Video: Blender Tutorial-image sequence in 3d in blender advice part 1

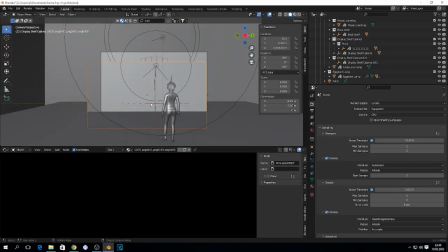Test 1 2 3. Hi guys, welcome to another Blender tutorial. I just wanna share my update and
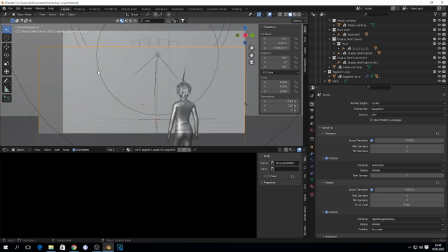share some tips when you're working with green screen. Okay, that was very lame intro, I know. But basically, if you just have your fucking image as planes, yes, your green screen video,
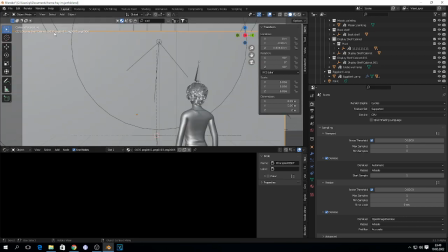this is my basically some advice for you.
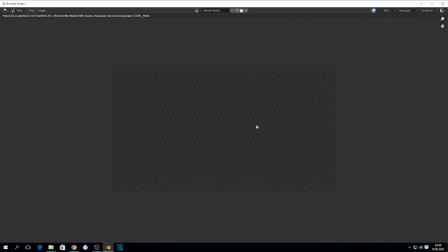I'm gonna render the image because I built some scene and I must work more on this because it doesn't look that good in my opinion. What I want to show you, basically I'm gonna show you on the shading editor how I use basically this,
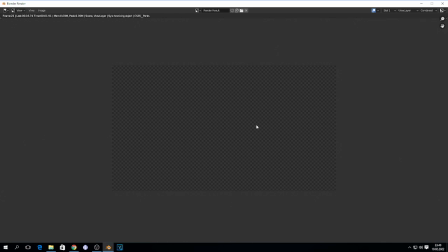how I add some roughness and metallic to my image textures, right here to this image.
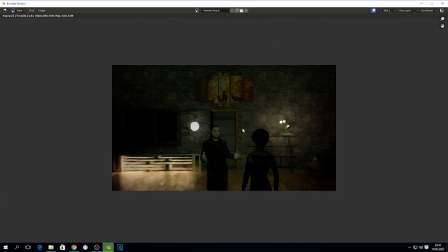Basically, as you can see, image as planes, yes.
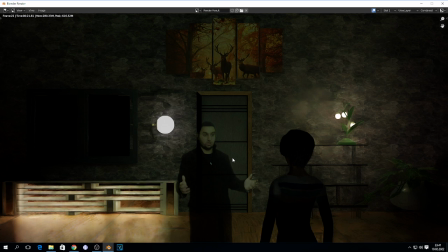And what I want to share, basically add more detail on the scene. This is the one tip because it looks basically like, yeah, you are in the fucking scene, if that makes sense.
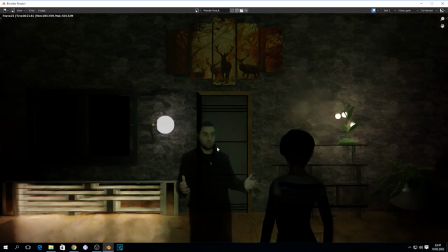You are not on basically just green screen and you just add some photo or whatever. No, make the environment basically like 3D, and this is very important.
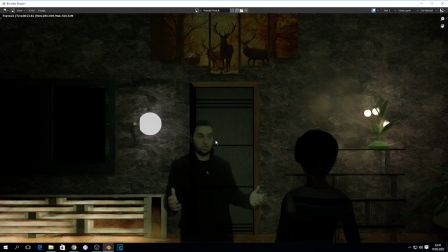Add depth to the scenes. Okay, as you can see, this is some 3D model I download, so I'm gonna have some dialogue with this bitch.
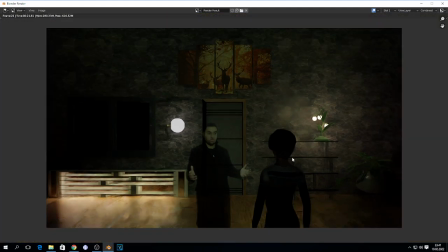And basically I keep this in shadows, yes, because I don't wanna basically show how this looks,
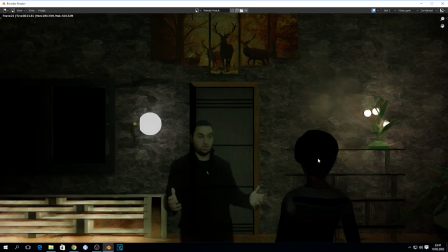but this is closer to the camera than me, yes, as you can see.
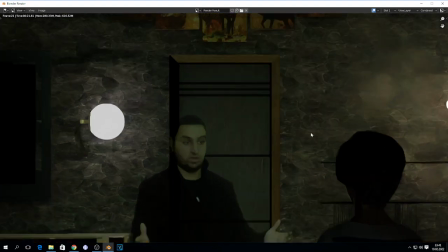And this already adds some depth to this. I'm gonna show you in
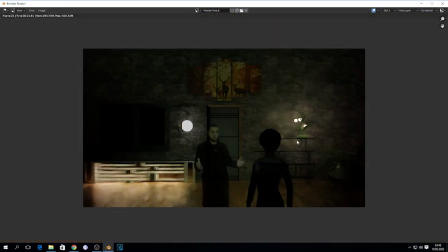better image that I create, okay, better scenes, and add more lighting and detail to the scene.
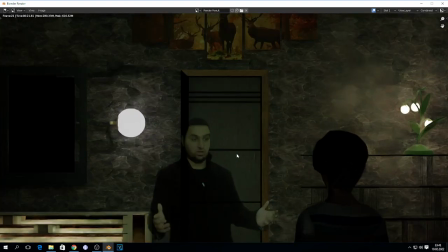And this is my tip, and I'm gonna show you what I use basically on the fucking.
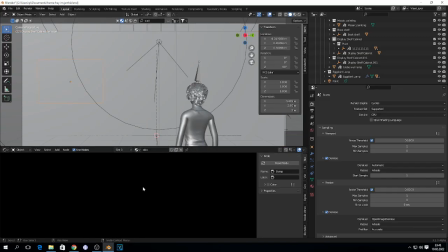I know this tutorial gonna be shitty, but I wanna do some update pick or whatever
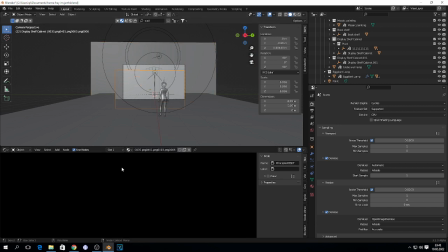and share what I working on. Okay, wait guys, cause what is going on?
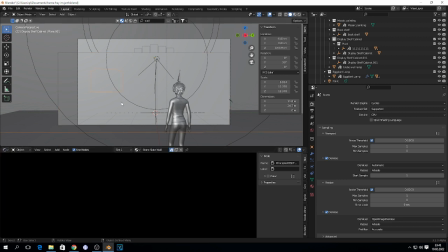Where is my image? Wait guys, shader editor. Okay, I right here.
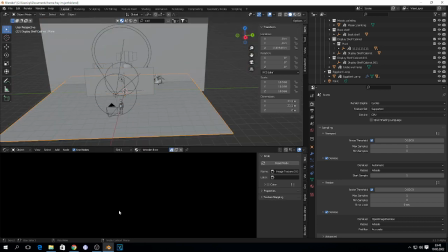This is my fucking plane. Whatever.
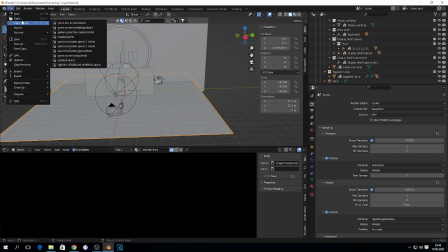I'm gonna show you on different project because this is very important.
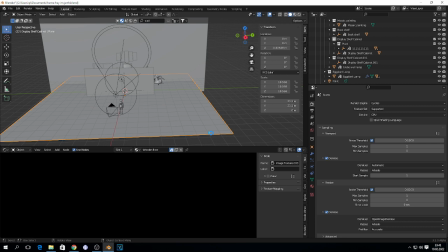Yeah, save this. I must work more on this fucking stuff. But basically add some depth if you just gonna add your image.
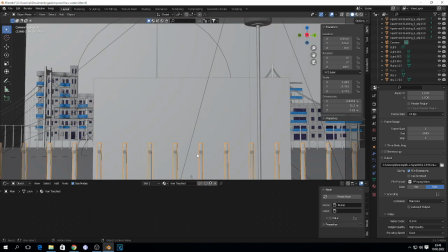As you can see, I'm adding some, like you can see, some kind of fence or whatever this is, to add some fucking depth to the scene. And I'm adding another stuff, and I'm gonna render the image.
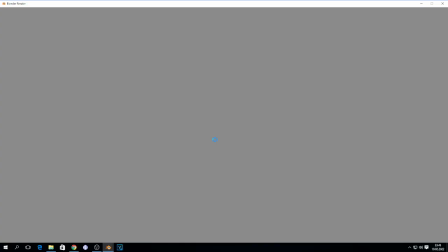You're gonna fucking see this looks better than the previous image.
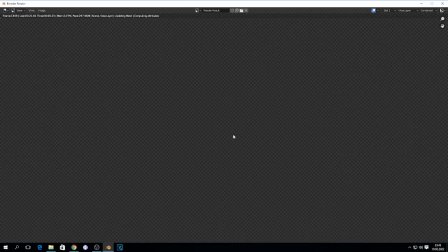And I want to show you what I use on the shader editor on this fucking image sequence, yes. And as you can see, this doesn't look that bad and good at the same time.
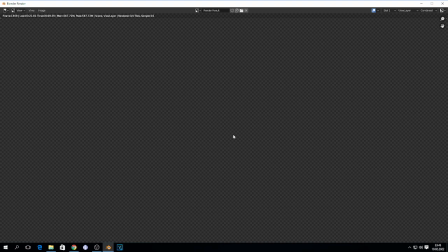It looks a little bit shitty, but the idea is like this, like basically if you're gonna just add some, like you can see,
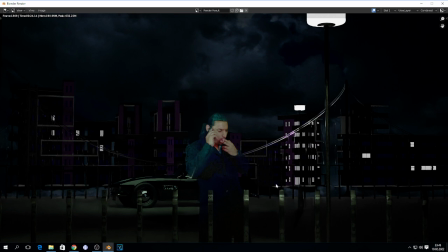object in how this in front of your fucking model, yes,
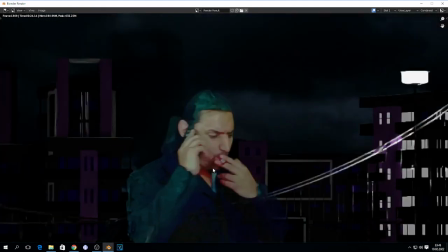in front of your not model but image sequence, this looks like I belong in this fucking scene, if that makes sense.
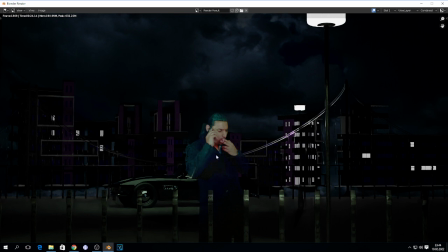A little bit looks like, yeah, this is fucking green screen, but this doesn't look like I'm just adding green screen and some photo behind, if that makes sense, because this object in front basically create this depth.
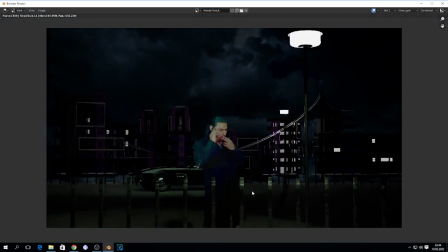And yeah, I belong in this fucking street or whatever, yes, but this is fucking, I hope you get the idea. And look how I play on the light right here.